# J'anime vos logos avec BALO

que ce soit sur un effet en particulier ou alors peut-être sur ce genre d'animation vraiment tout commenté de a à z tout ce qu'il faut faire tous les petits détails auquel il faut faire attention une fois que je suis satisfait donc de mon texte qui arrive de des blocs qui tombent je vais donc procéder au peau finage qu'est ce que j'appelle le peau fin âge c'est que je précompose tout donc j'ai appliqué deux effets j'ai appliqué
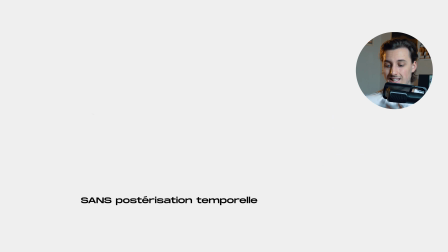264s
l'effet turbulence qui permet d'avoir cet effet un peu dessin j'ai également ajouté un deuxième effet la postérisation temporelle
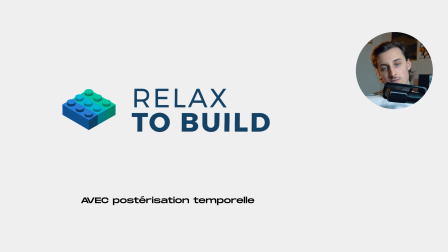270s
ça permet de tout simplement baisser mais 25 fps moi je l'étais volontairement descendu à 16 images par seconde sachant qu'on enlève des images
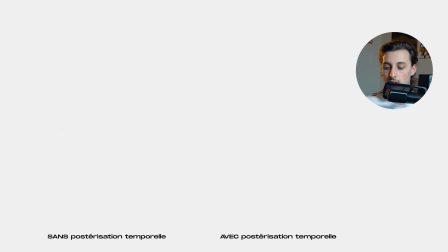277s
à certains moments la vitesse elle est plus prononcée et on a plus cette n'a plus ce feeling d'animation traditionnelle qui rentrent je trouvais ça même plus intéressant que ça avait plus de caractère mais au final les mouvements sont plus bruts sont plus secs et du coup je trouve ça assez sympa voici
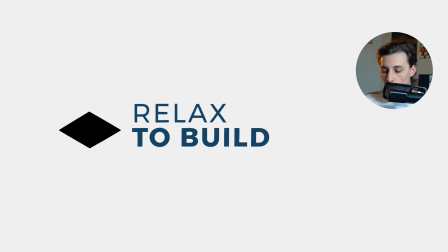289s
le résultat final pour cette animation j'en suis plutôt content c'est assez cool après je veux pas vous mentir là par exemple je le vois ça
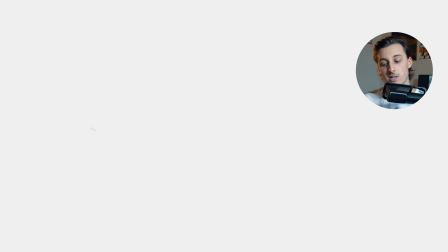295s
m'a pris 1h30 de faire ce genre d'animation donc voilà quand on veut faire les choses bien quand on veut y mettre du détail bas ça prend du temps
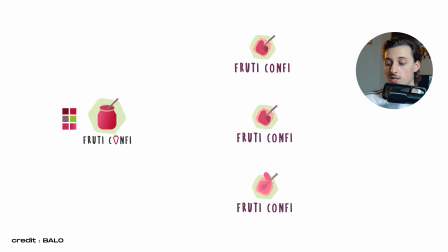303s
Là on est sur le deuxième logo nickel c'est le logo fruity confit voici donc ce que ballon en a fait il fallait que je fasse le choix en train parce qu'il en met toujours
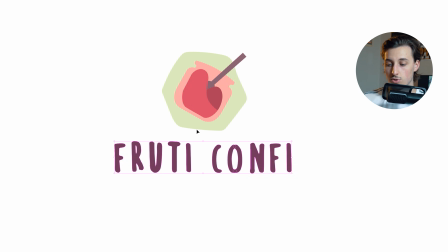311s
pense que c'est nouveau tout commence en illustrator encore une fois le fond le bocal le liquide la cuillère et le texte j'ai tout
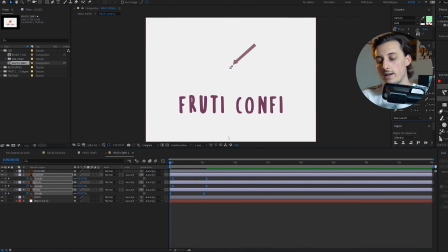318s
de suite commencé par avoir ce feeling que cette animation l'allait avoir besoin d'un côté un peu pop-up que tout fasse un peu et je me suis rendu compte de l'erreur du joueur français ballot qui nous a pas fait une cuillère entière c'est le genre de choses auxquelles on
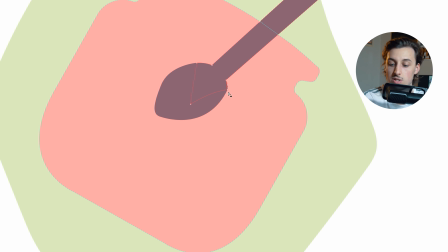330s
ne pense pas forcément mais du coup ça mérite un petit retour dans illustrator est ce qui est vachement cool avec illustrator
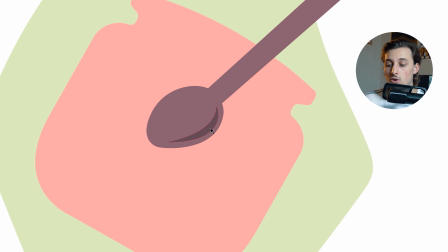337s
et after effects c'est qu'un lien donc une fois que vous sauvegarder dans illustrator et si vous n'avez pas déplacé vos fichiers ou quoi que ce soit et ben en sauvegardant sur illustrator il va mettre à jour automatiquement sur after effects vos modifications ça c'est plutôt cool donc là on peut voir l'avancée
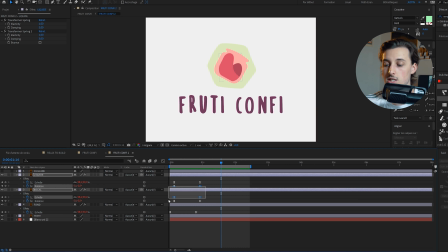350s
donc je suis assez satisfait j'ai mis des rebonds donc pour les rebonds j'ai utilisé un autre script le script du hic c'est en fait un script qui permet encore une fois plein de choses notamment dû faire du rigging créer des squelettes à des personnages pour pouvoir les animer ensuite mais aussi notamment l'effet rebond encore une fois je vous recommande d'apprendre à faire un rebond à la main Alors c'est vraiment le premier truc qu'on vous montre, c'est toujours comment animer une balle qui rebondit.
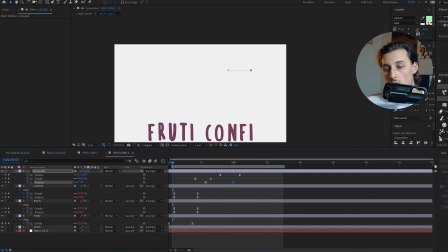370s
Je comprends pourquoi les gens font ça, parce qu'il faut avoir cette notion de la vitesse, pourquoi quand la balle rebondit, elle reste un peu en l'air et ensuite elle retombe vite.
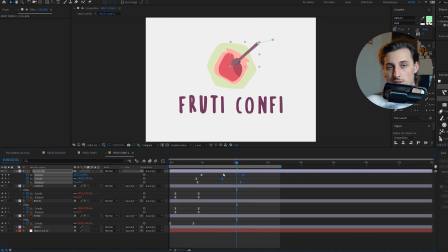377s
Ça paraît logique, mais en fait, quand on fait de l'animation et qu'on a un peu de limitation technique, on se rend compte que, ok, il va falloir que je travaille quand même un peu mon rebond.
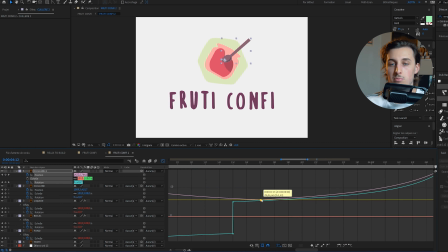383s
Au bout d'un moment, tu maîtrises le rebond, bah au final, au bout d'un moment, t'en peux plus. Et tout ce que tu veux, c'est un script qui te le fait pour toi.
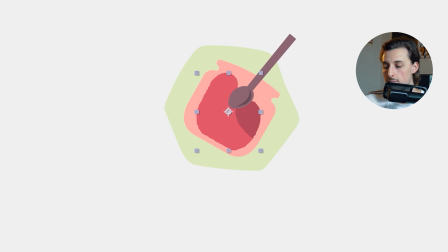389s
Donc là, je vais commencer à animer le liquide. Donc je vais utiliser encore le même effet que je vous ai présenté tout à l'heure, c'est l'effet turbulence.
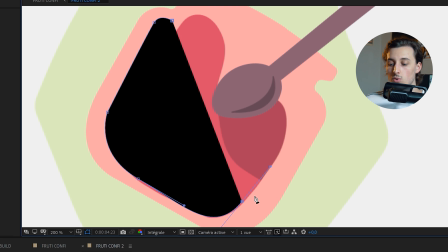394s
Je vais tracer un masque, encore une fois. Ce masque, en fait, ça va être le contenant de mon bocal pour pas que les bords dépassent.
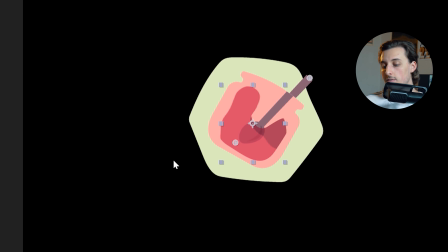401s
J'ai également ajouté un effet qui s'appelle CC smear. C'est un effet qui va vous permettre de déformer un peu les liquides selon une trajectoire. C'est un peu un outil fluidité qui réagit aux objets et que vous pouvez animer. Donc là, le texte, c'était l'avant-dernière étape.
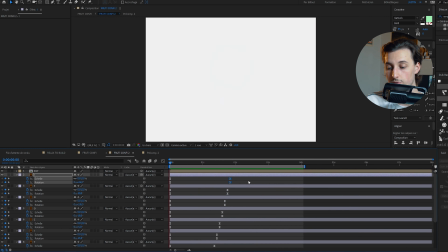413s
Quand je dis avant-dernière étape, c'est qu'on avait encore besoin de trouver comment est-ce que j'allais boucler cette animation.
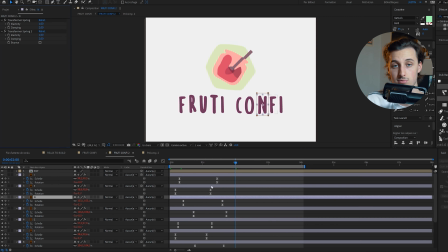419s
parce qu'une fois que j'avais tout placé j'avais pas réfléchi à la boucle et là je m'en voulais un peu et au final j'ai tout simplement
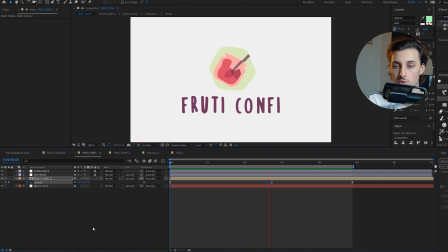425s
agrandi le fond derrière et au moment où il était au plus grand donc c'est à dire qu'il engloupait absolument tous les éléments j'ai coupé toutes mes séquences et je l'ai fait devenir un masque ça résout bien le problème je pense donc voici
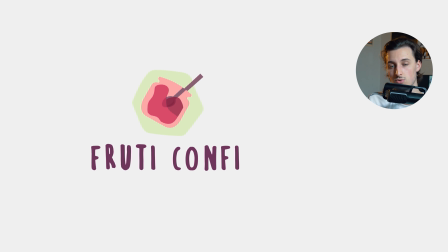435s
l'animation finale pour frutti confit j'ai bien kiffé l'affaire parce que je en général je fuis un peu tout ce qui est liquide parce que j'ai toujours peur de pas réussir et au final là je trouve que je m'en suis plutôt bien tiré Et donc on arrive sur le dernier logo Un peu bonus entre guillemets C'est un logo où je me suis dit que j'allais vous montrer de la 3D un petit peu Alors de la 3D très simple On est sur un truc un peu grand public Pour que vous puissiez aussi vous même faire tourner votre logo en 3D Et qu'il y a
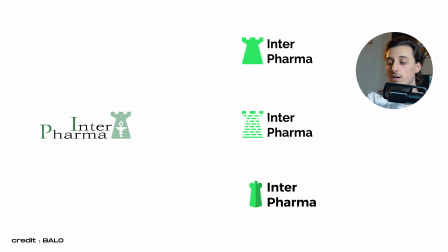460s
un effet assez cool On est sur Interpharma Donc voici le taf qu'a fait Balot Donc encore une fois très bon taf Donc là on était sur un truc de pharmacie Donc ce que j'avais envie de reproduire C'est un peu vous savez les enseignes de pharmacie La croix qui tourne un peu en vert là elle fait des trucs chelous au-dessus de votre pharmacie,
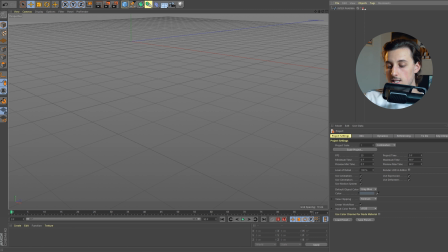476s
des fois elle tourne en 3D, des fois elle clignote. On arrive dans Cinema 4D et ce qui est pas mal c'est que Cinema 4D reconnaît les fichiers Illustrator.
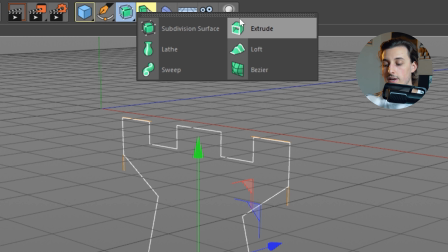482s
Donc encore une fois on est sauvé, le logiciel nous met bien, donc on va faire une extrusion avec l'effet Extrude et ensuite on va le mettre dedans et on va pouvoir gérer la profondeur.
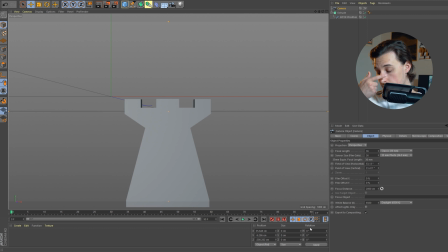490s
Donc jusqu'ici c'est plutôt simple et ensuite j'essaye de me placer de face et je vais créer une caméra.